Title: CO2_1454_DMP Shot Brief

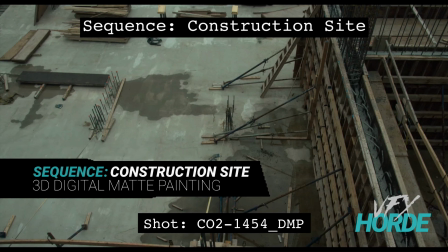Garrett Fry, the construction site sequence lead for 3D digital map painting, and we are looking at shot 1454.
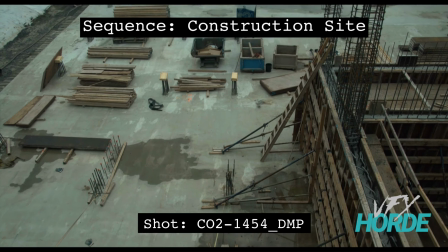So let's go ahead and play that. We really start down at an extreme down angle,
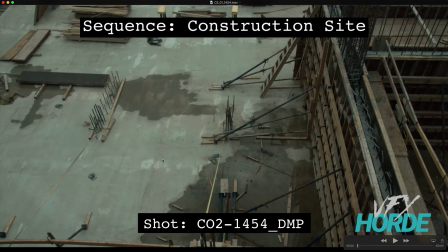and which is pretty interesting, makes for a really interesting shot. But you'll be looking for a very specific shot reference that's been shot from kind of a downward angle to kind of fit into the placement of this shot.
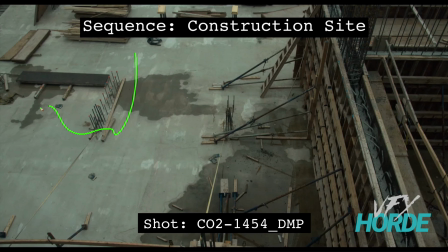So the open areas that we have here, is this area that you can kind of pepper things into. And when you put them in there, it's an opportunity to kind of show off some of your hero elements, to have them right there up close.
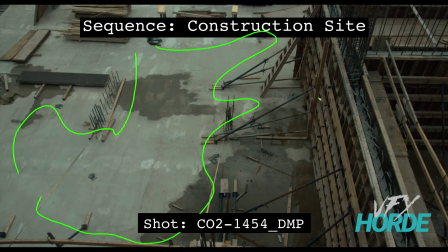And nicely integrated. So it's been raining on set, and so you can see these little patches of wetness, and so you can use that to your advantage if that helps to have objects in there. You can see in
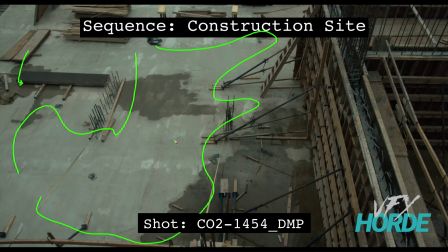this puddle right here, it's not really very deep at all, but there is a bit of a reflection there. And so when you do put something in there, you can definitely put just a little reflection, and that will help it integrate it. But then also, we're under these kind of ambient light conditions,
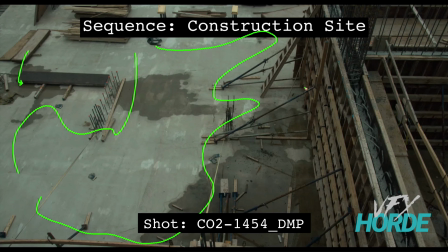and so there's not a whole lot of visual cues that you would normally get from a direct light scenario that is just not available here. So you have like a sun side and a shadow side, and like a real distinct shadow,
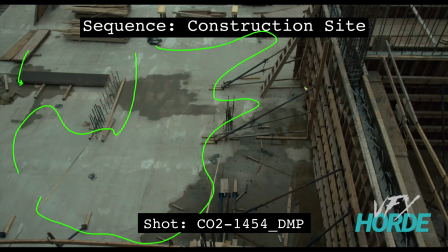and a visual cue of where that shadow is pointing. So, but in here you don't have that because it's overcast. But what we do have is two different kinds of shadows. We have like contact shadows, which is the real dark shapes that happen right underneath the objects.
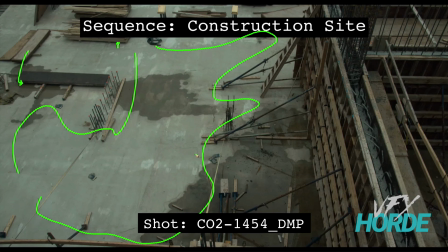And then you have this kind of shadow, this kind of occlusion shadow. And you can kind of see right here, this has like a bit of a wider shadow that goes around it. And so you can play, they're very subtle, these occlusion shadows, but you would play with that,
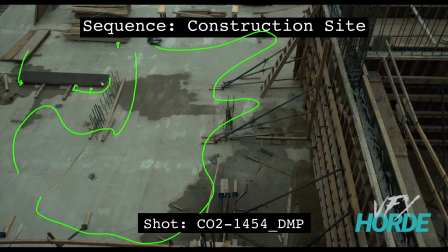and that would help you to integrate your objects into your scene. Also, from this point of view, it's really important to have the right perspective, because it's going to be such the point, almost, it's going to be a real focus of the shot to be something right here.
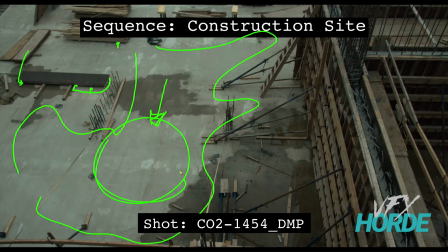So you're going to need to make sure your perspective is spot on, because if your color integration and your value and all those things are perfect, but if your perspective is off, then it's no good at all.
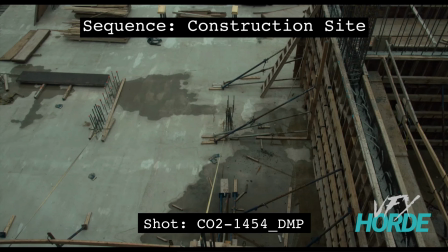So also, in addition, there is right here at the end of the shot,
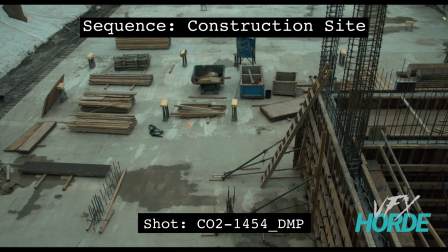there is more space up here to put construction materials. So you have stuff down here, and you also have stuff up there to put more construction materials into.
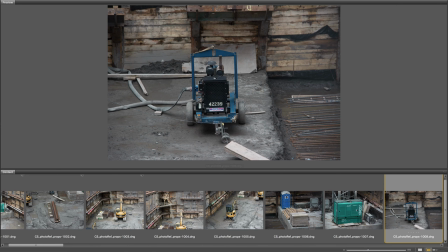Before you jump into your shot, it's a good idea to review the library of construction site materials.
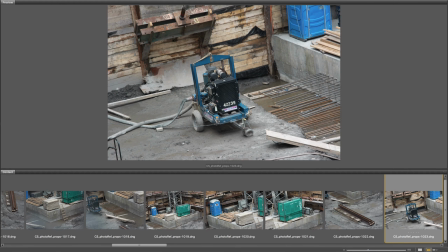Do a bunch of quick matte painting tests by dragging photos into your shot and doing quick integrations.
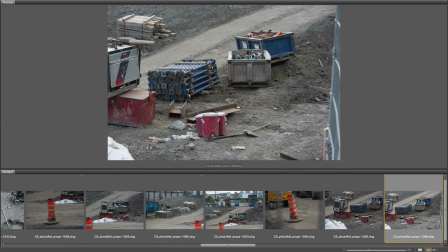You will soon be able to discern the appropriate reference you should use for your shot.